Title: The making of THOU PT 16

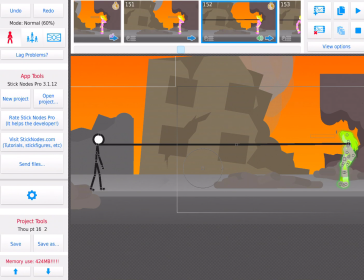24:28 A lot of people may or may not remember this, but back in the first 1 or 2 episodes, James had the power to stretch his arms insanely long.
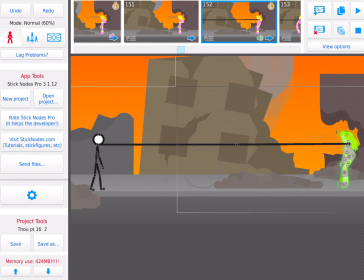24:43 This is a reference to that, showing that he still has the ability, he just doesn't use it much. And this reference is also kind of me being lazy and not animating him teleporting over to Professor Eradicator,
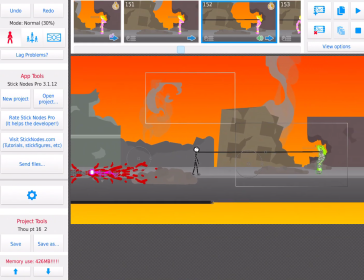25:02 because I wanted him to be at the center of the screen Reason why, if I moved him over there,
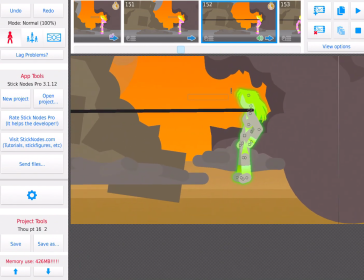25:11 if I zoom in, the floor disappears.
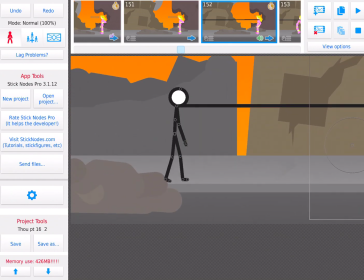25:16 So, I wanted to move Professor Eradicator over here so the floor doesn't disappear. I don't know why that's happening now. But, yeah, Professor Eradicator just like, huh?
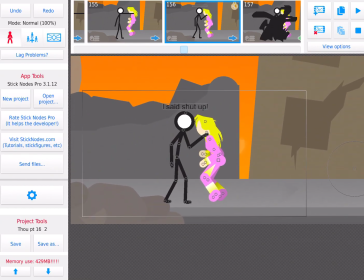25:34 And then James just pulls him close and then powers up.
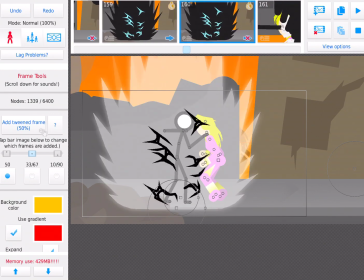25:42 There's like dark energy around him. And this part,
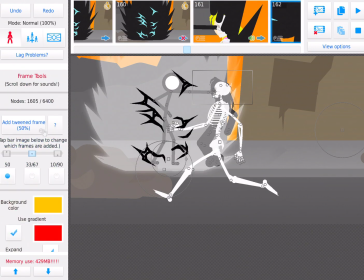25:50 he punches her in the face and it cracks her skull.
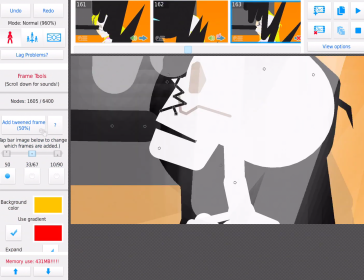26:01 And this could also be a nod to the Little Dude versus Ninja animation I made,
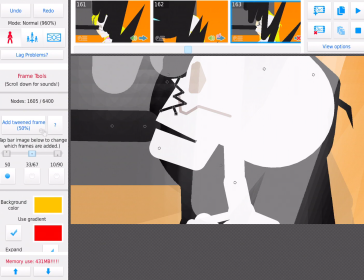26:12 where the little dude stick figure punches the ninja in the face and does exactly what James does here.
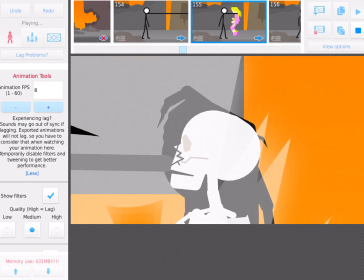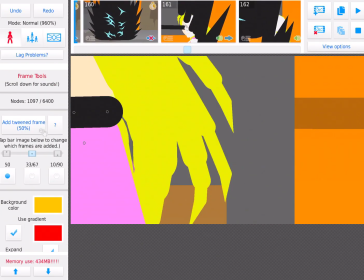26:30 But the one in this video lasts longer.
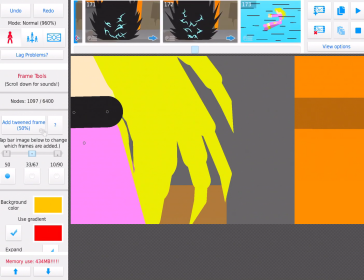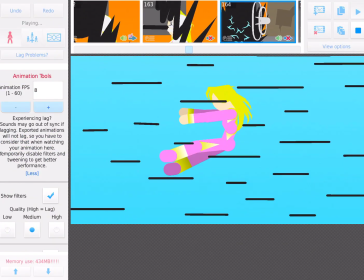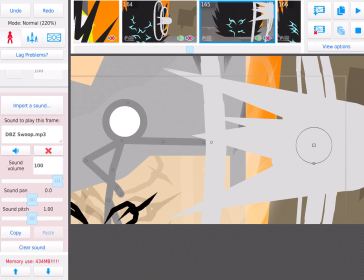26:47 Hold on, wait a minute. Is this right sound effect? Ah, it is.
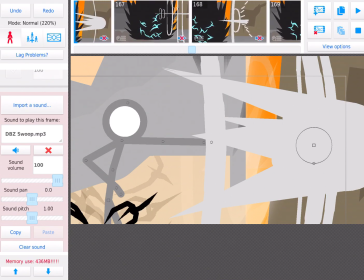26:56 Actually, I don't think I put the right sound effect. Oh well. Too late to change it now.
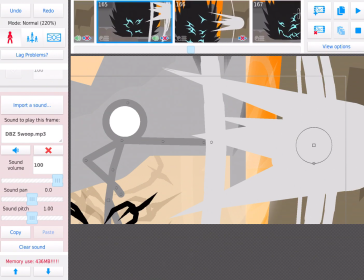27:06 I was gonna see, would it sound better with
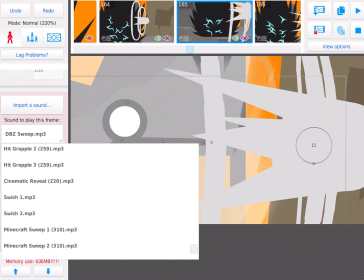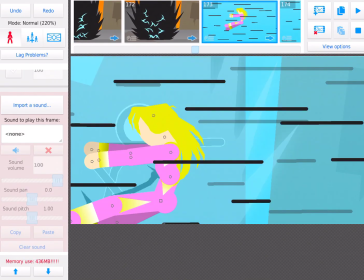27:18 this effect, and then have the swoop effect come in here.
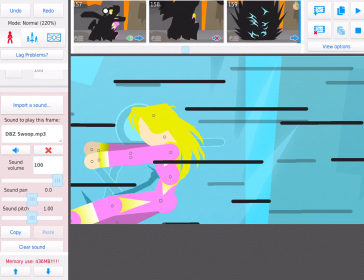27:26 Let's see if that sounds better.
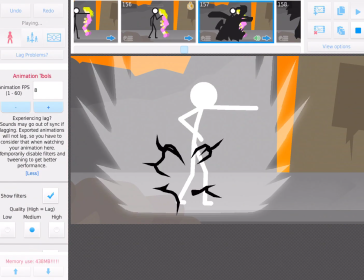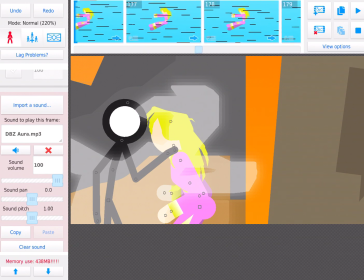27:36 No, it doesn't, because that blast sound effect just plays way too soon after one another.
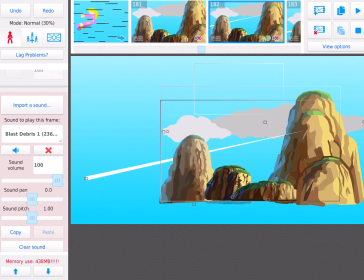27:44 Anyways, there's just the mountains, and then this actual figure is called Shock and Anger. I found it on the Sticknose website, and I decided to use it for like a
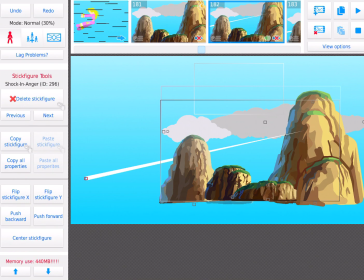28:04 I don't know how to describe it, but it's supposed to show the path that Professor Eradicator followed.
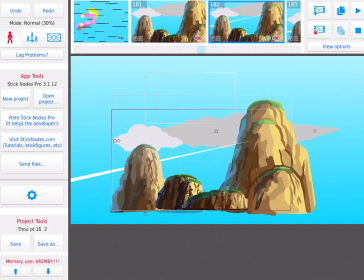28:13 And since it ends right at this point,
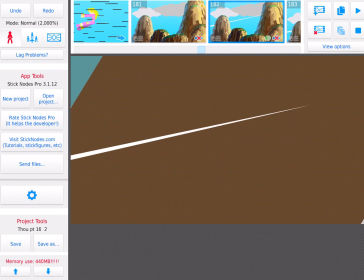28:17 it's supposed to signify that Professor Eradicator must be right there.
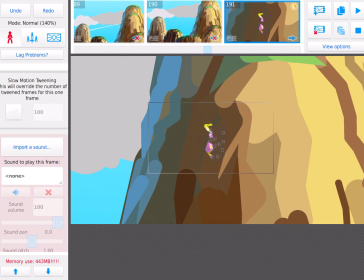28:29 So, it zooms in,
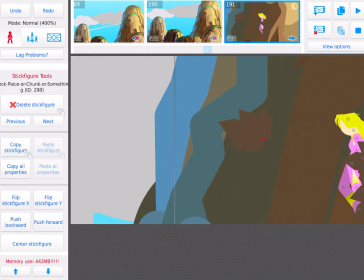28:32 and using these because, well, I use them because
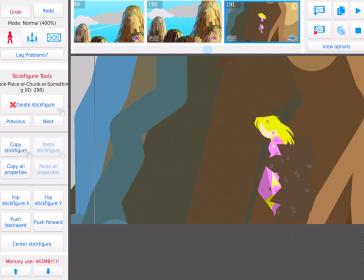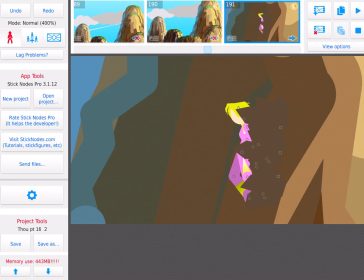28:45 it just looks like a crater inside the mountain. Then James teleports over.
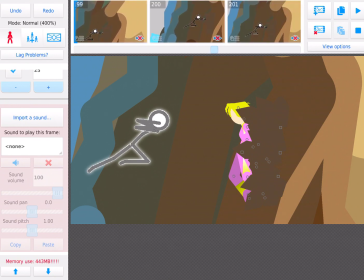28:53 I should have added like the lightning around him still. And then he punches her, sending her all the way through the mountain.
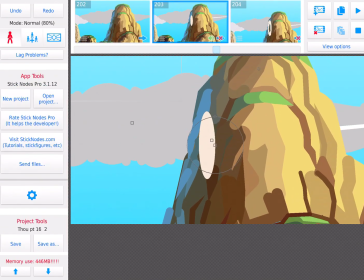29:02 There's that shockwave effect again. But this time, it's sped up to make it look more impactful.
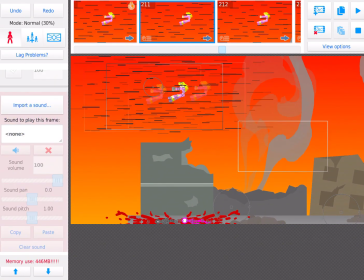29:15 Then, Professor Eradicator is just moving through here.
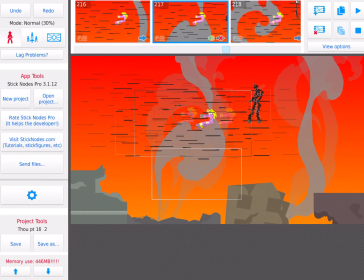29:25 Then James teleports in, and
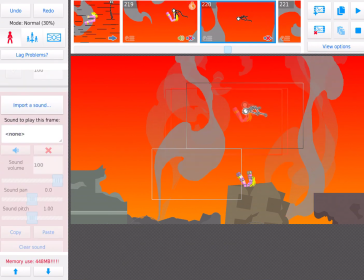29:32 boom.
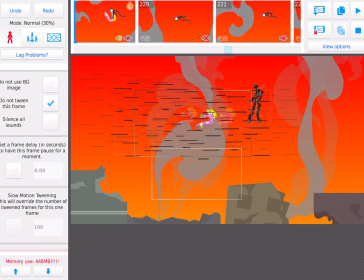That lasted a bit too long, but can't really fit you now, so.
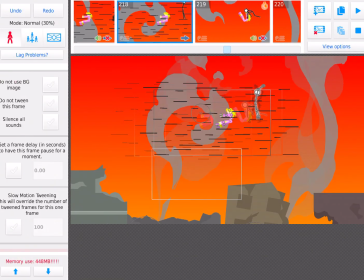That looks decent.
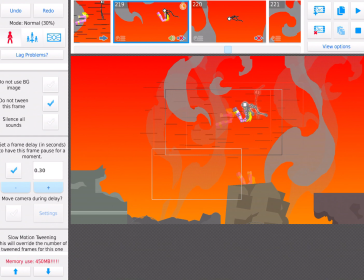30:07 but I'm gonna set him back to 25.
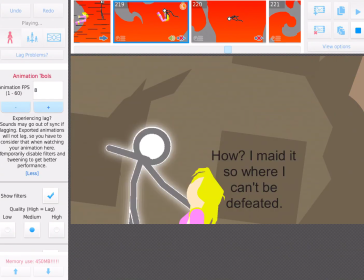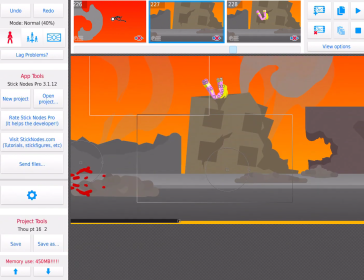30:15 Then it hangs there. Shows Professor Eradicator hitting the ground.
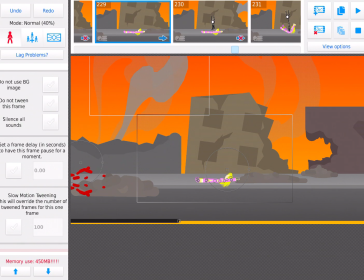30:23 I didn't put a sound effect there, which I goofed by doing that.
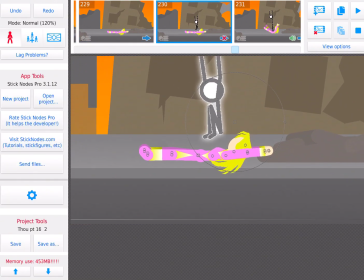30:28 And then James lands and does that.
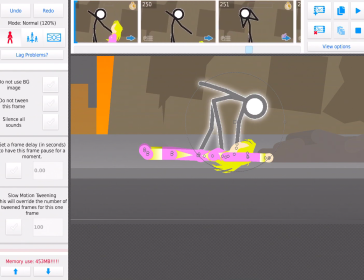30:40 Then, yeah.
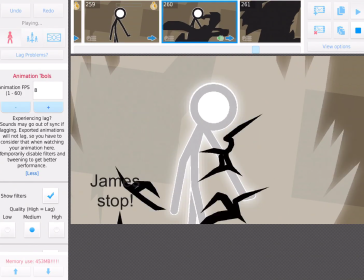30:49 Powers up again.
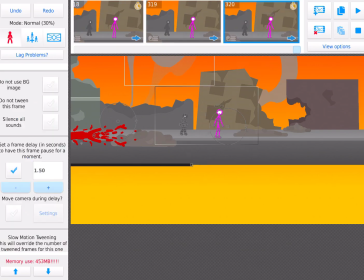30:54 And that's basically all. Because the rest of it is just talking.
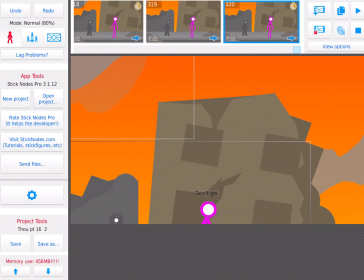31:03 So, if this video was actually interesting, just leave a comment down below and tell me if I should do this for the videos in the future. And thanks for watching, and see you everybody in the next video.